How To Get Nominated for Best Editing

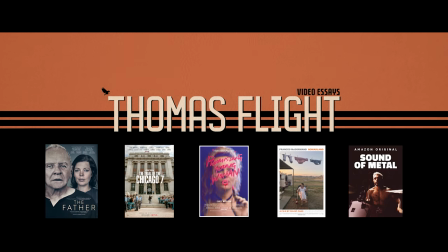(0:00)
Let's see what lessons we can learn about editing from this year's five best editing Oscar nominees and then take a look at which one deserves to win.
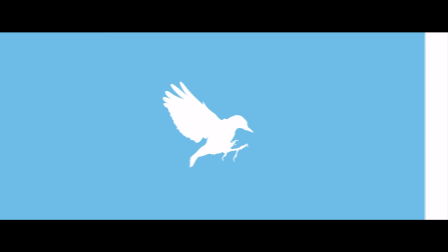(0:07)
This video is sponsored by CuriosityStream.
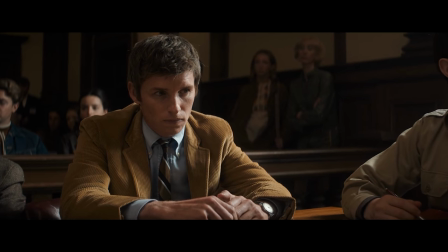(0:10)
In the trial of Chicago 7, this character Tom Hayden is concerned about the way two other characters, Abby and Jerry, are behaving in court.
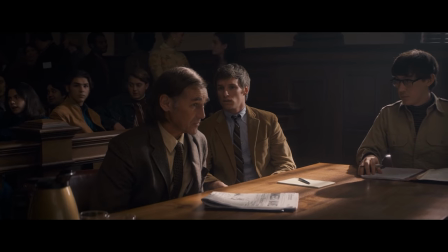(0:18)
This conflict is set up very briefly at the beginning of the first big courtroom scene.
Whatever's going on between you and Abby, would you keep it out of this building?
And it comes to a head in the next scene. But even though this conflict is never mentioned verbally again throughout this scene, besides the quick mention at the beginning, it plays a crucial role throughout the entire scene.
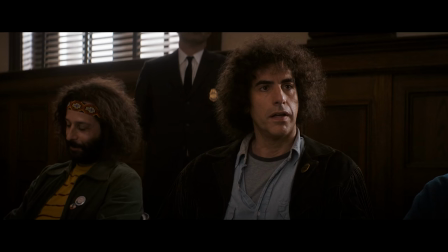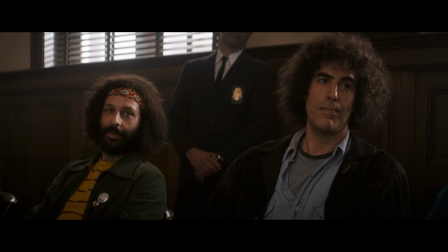(0:46)
There are other arcs of conflict and drama in this particular scene, but this one plays an important role and is kept alive throughout the entire
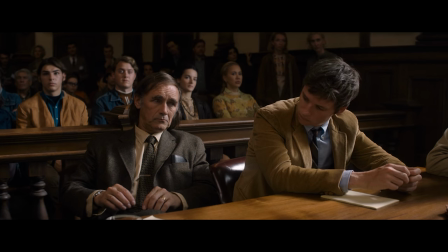(0:55)
scene entirely through editing with the use of well-placed reaction shots. Editing is about the relationship between images.
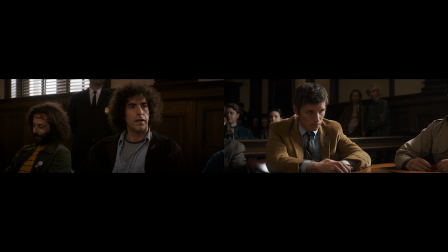(1:02)
The images you choose to put next to each other and when you choose to make the switch is one of the most powerful tools in film's toolbox for creating meaning.
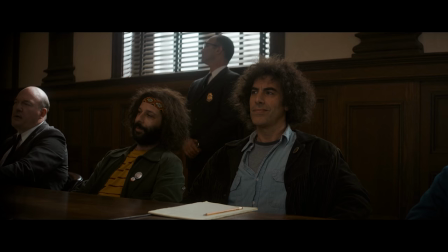(1:10)
In this case, placing certain shots of Tom displaying certain emotions directly after what
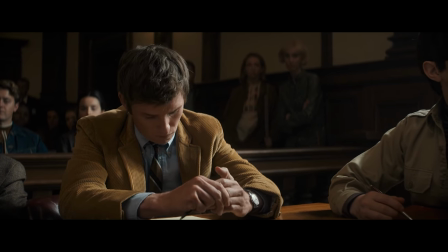(1:17)
another character says or does creates in the audience the impression of a reaction. And we see meaning in that reaction. meaning that helps develop the conflict between the characters, and that tells the story. If we move these reaction shots around and place them in other spots within the scene, we could tell an entirely different story.
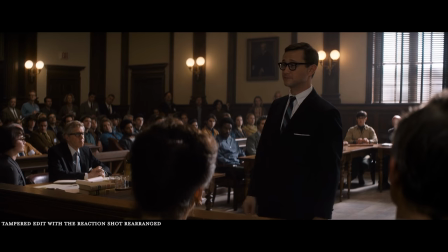(1:36) Seated at my table is my boss, U.S. Attorney Thomas Ferran. Or I guess you could say, I'm seated at his table.
Creating different meanings and a different impression of the characters. Every cut places images into juxtaposition.
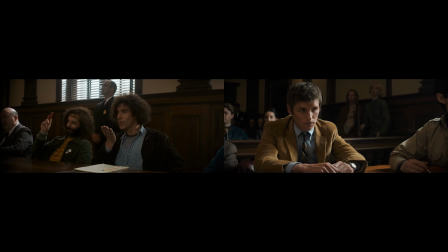(1:49)
These two shots create meaning in our minds because of the relationship we infer between their content, and what's happening in each shot,
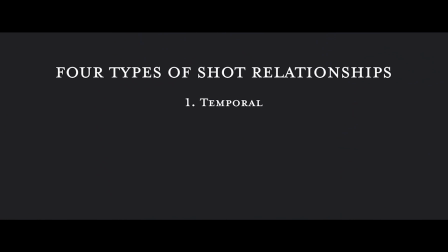(1:56)
but shots also relate to each other temporally, spatially, graphically, and rhythmically. The temporal relationship of two shots is how much time we perceive as having passed between them. Frequently, you want the temporal relationship between two shots to be continuous, like this cut from Promising Young Woman.
Look, don't be mad, just I'll get the check.
The audience is meant to perceive this cut as just a change in angle.
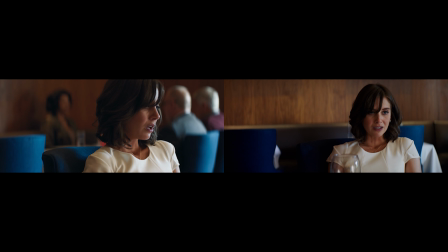(2:21)
There's no time that has passed between the two shots, the one is just a linear continuation of the other. But sometimes you want to use a cut specifically to indicate that time has passed.
Oh.
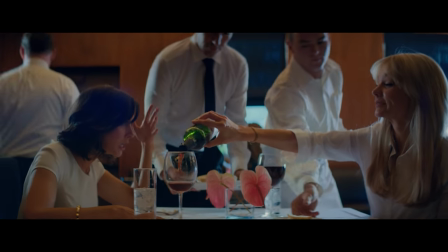(2:36) Honestly, I thought I'd be bored out of my skull watching the kids, but it's been great actually.
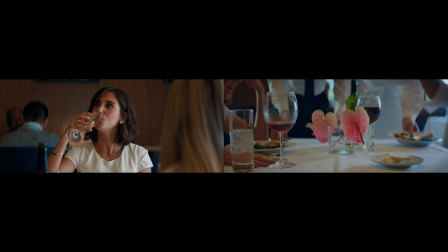(2:42)
Here there's a clear temporal distance between the two shots.
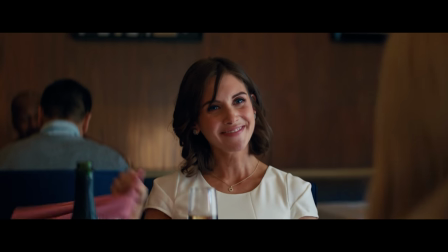(2:46)
Instinctually, we just know time has passed because the type of alcohol they're drinking has changed and there's now food on the table where there wasn't before.
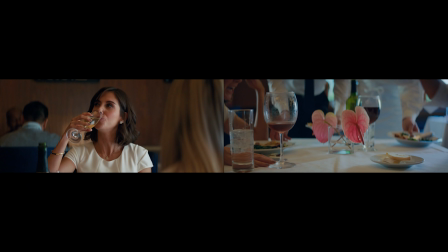(2:53)
These two shots and the cut between them places specific emphasis on the alcohol though, which is important to the story of the scene. But in addition to the temporal relationship, these two shots also have a graphic, spatial, and rhythmic relationship.
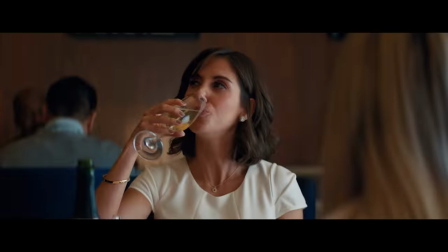(3:07)
Graphically, the two shots are pretty different. One is visually pretty simple, center-framed, and has a human subject,
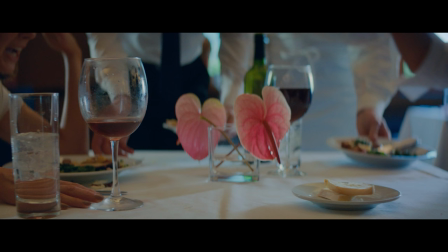(3:13)
and the other is a lot more visually complex while the subject is also framed to the left.
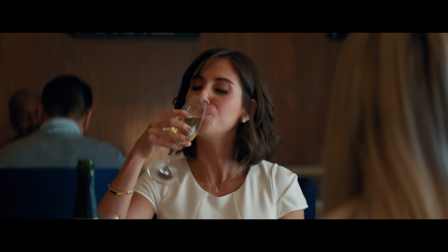(3:18)
These two shots also have a rhythmic relationship, this shot is static while the conversation is pretty slow and awkward,
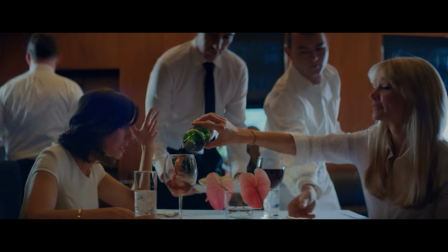(3:25)
and this shot is dollying back fairly quickly, marking the increased pace in the conversation and the scene. Imagine for a moment if the editor, instead of cutting from here to here,
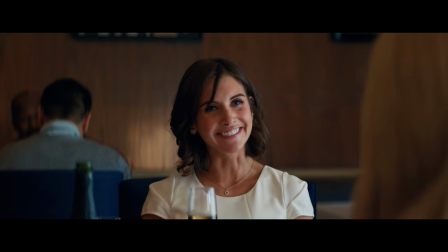(3:36)
had cut from this shot to this shot, one that is graphically,
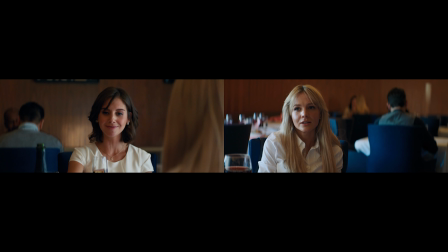(3:41)
spatially, and rhythmically much more similar to the first shot. Technically, we could still tell that time had passed if we were paying very close attention and saw that the wine glass had changed, but most likely we'd be confused if this was the choice of cut for such a big temporal jump. We can see another example of a very similar jump in time in The Father. Here again, we go from a wide shot of the characters to a close-up shot of food on the table that is moving. You'll notice again that they're very different spatially, graphically, and rhythmically and the focus of the shot on the transition, the chicken,
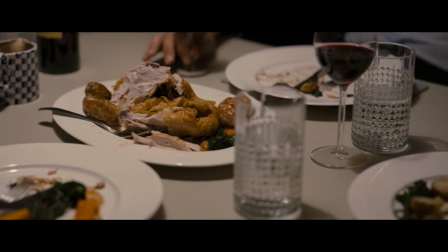(4:21)
is again important to the scene like the alcohol. All of these big changes together help create a transition that makes the temporal jump between the two shots feel more natural. But here's where things get really complex, clever, and interesting when it comes to editing. Sometimes you want to confuse the audience. In this same scene in The Father, editor Yorgos Lampronos uses two very graphically similar shots to intentionally confuse us.
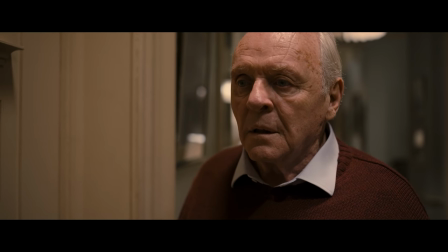(4:47)
At the start of the scene we see this moment where Anthony walks in on a conversation.
Believe me, the doctor is right.
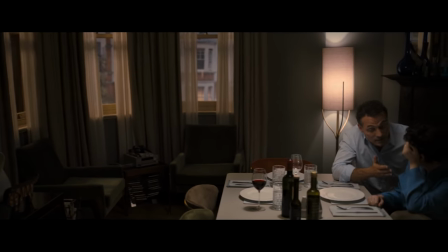(4:53) The moment will come when however good she is, he's ill, man. He's ill.
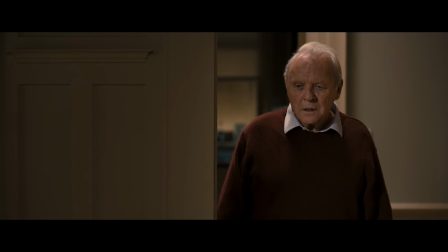(5:02) Dad, what are you doing standing out there? Come, come on.
The scene progresses. They eat dinner.
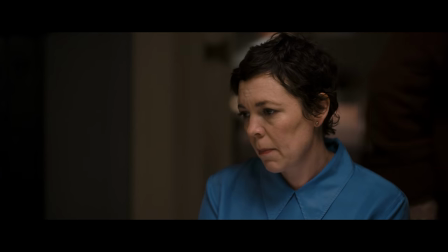(5:08)
Anthony gets up and goes to the kitchen. He walks back and we see this.
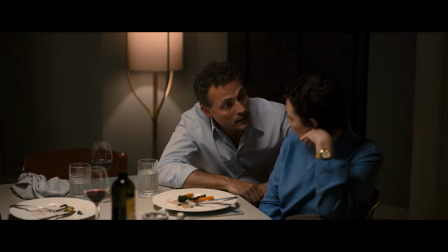(5:13) He's ill, Anne, he's ill.
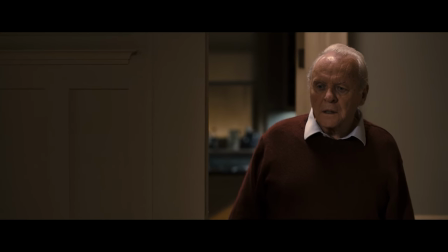(5:19) Dad, what are you doing standing out there? Come and sit down.
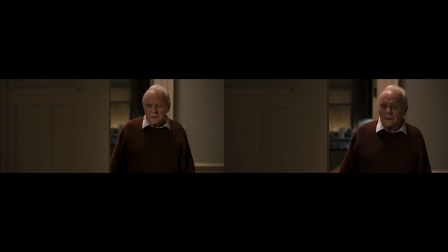(5:21)
The scene feels like it's been progressing linearly, but then a moment of dialogue and action seems to repeat.
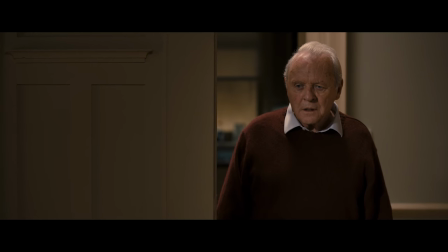(5:29) Dad, what are you doing standing out there? Come, come on. Dad, what are you doing standing out there? Come and sit down.
It's leaving us confused about what's happening and when it really happened. Graphically, rhythmically, and spatially, we feel like this should be the same moment, but temporally it doesn't make sense. It shows the audience directly what Anthony's experience of dementia might feel like for him.
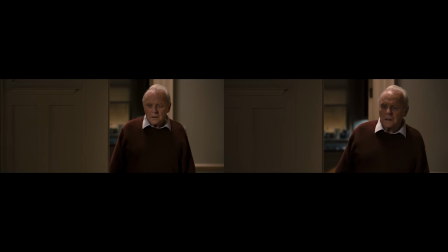(5:53)
You might have noticed that I'm now talking about the relationship between two shots that aren't directly beside each other in the film, they're spread out on either end of a scene. But that's another layer of the beauty and complexity we find in editing, that the relationship of two shots can create meaning even when they're spread out and not connected directly through a cut.
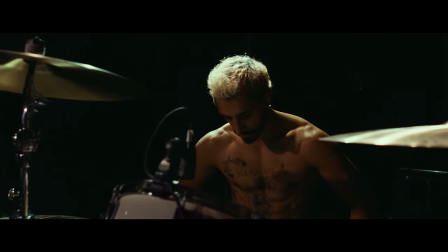(6:11)
The Sound of Metal uses the graphic relationship between two shots spread out over the entire film to create meaning. First shot of the film is Ruben sitting at a drum set not speaking.
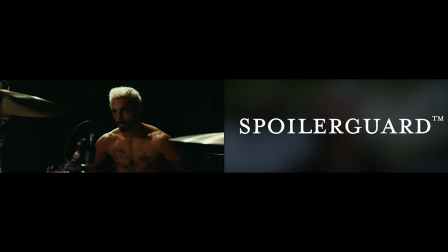(6:21)
I'm not going to show you the other shot in this relationship because it would spoil the film but think about that. Just showing these two shots side by side would be a spoiler for the film. That's how much information is conveyed just in the relationship of these two images. Creating a strong graphic or rhythmic callback to another earlier shot highlights a moment in our minds and we focus in on what's going on in that moment. The graphical relationship between multiple shots spread out across a film can also help create a sense of rhythm.
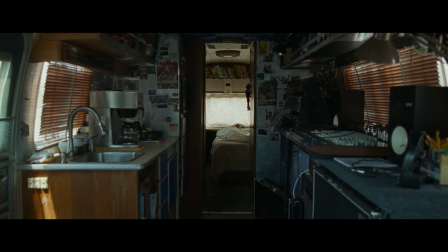(6:53)
In The Sound of Metal, using this specific shot twice to establish the morning after a concert
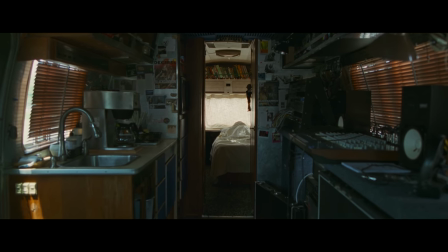(6:59)
creates a rhythm that helps us understand that this is the character's routine.
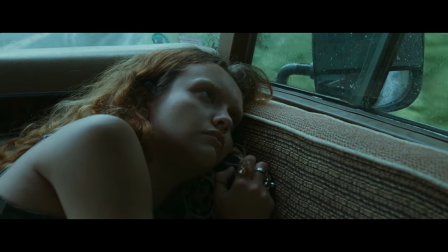(7:04)
We then feel the disruption to this rhythm as the character's lives begin to change and conflict is introduced into the story.
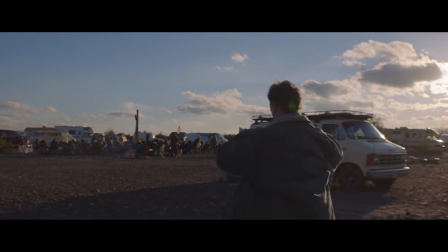(7:10)
The same technique is used in Nomadland. In the first act, there are several very similar tracking shots following Fern as she's walking.
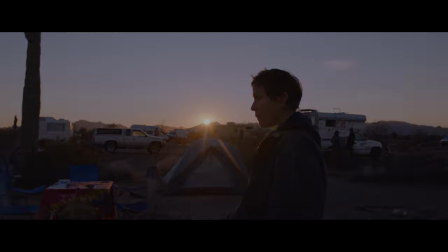(7:17)
Roughly the same amount of time passes between each of these shots and it
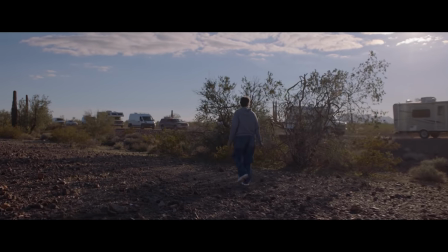(7:21)
helps create a rhythm that again is disrupted as the story begins to progress. Editing is essentially a series of decisions about what relationships you want to create between shots.
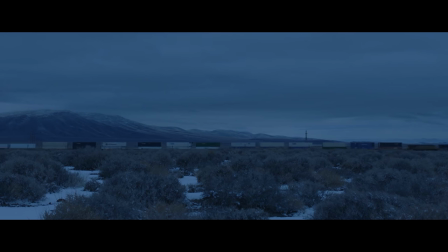(7:33)
Each decision creates meaning that helps tell the story, so how for a best editing Oscar do we even begin to judge which editor is making the best decisions for their film? Critical to The Sound of Metalworking is its ability to place us inside the subjective perspective of the main character as he begins to lose his hearing.
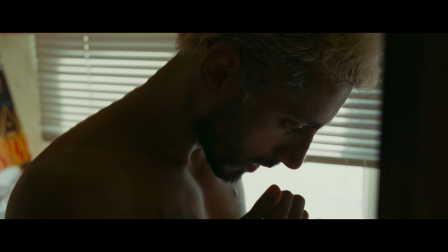(7:57)
I already talked about in another video how sound design was used to create that perspective audibly,
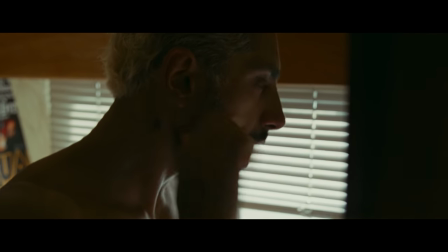(8:03)
but the editing plays a massive role in making the transitions between limited hearing and a full range of hearing feel natural and make sense to the audience.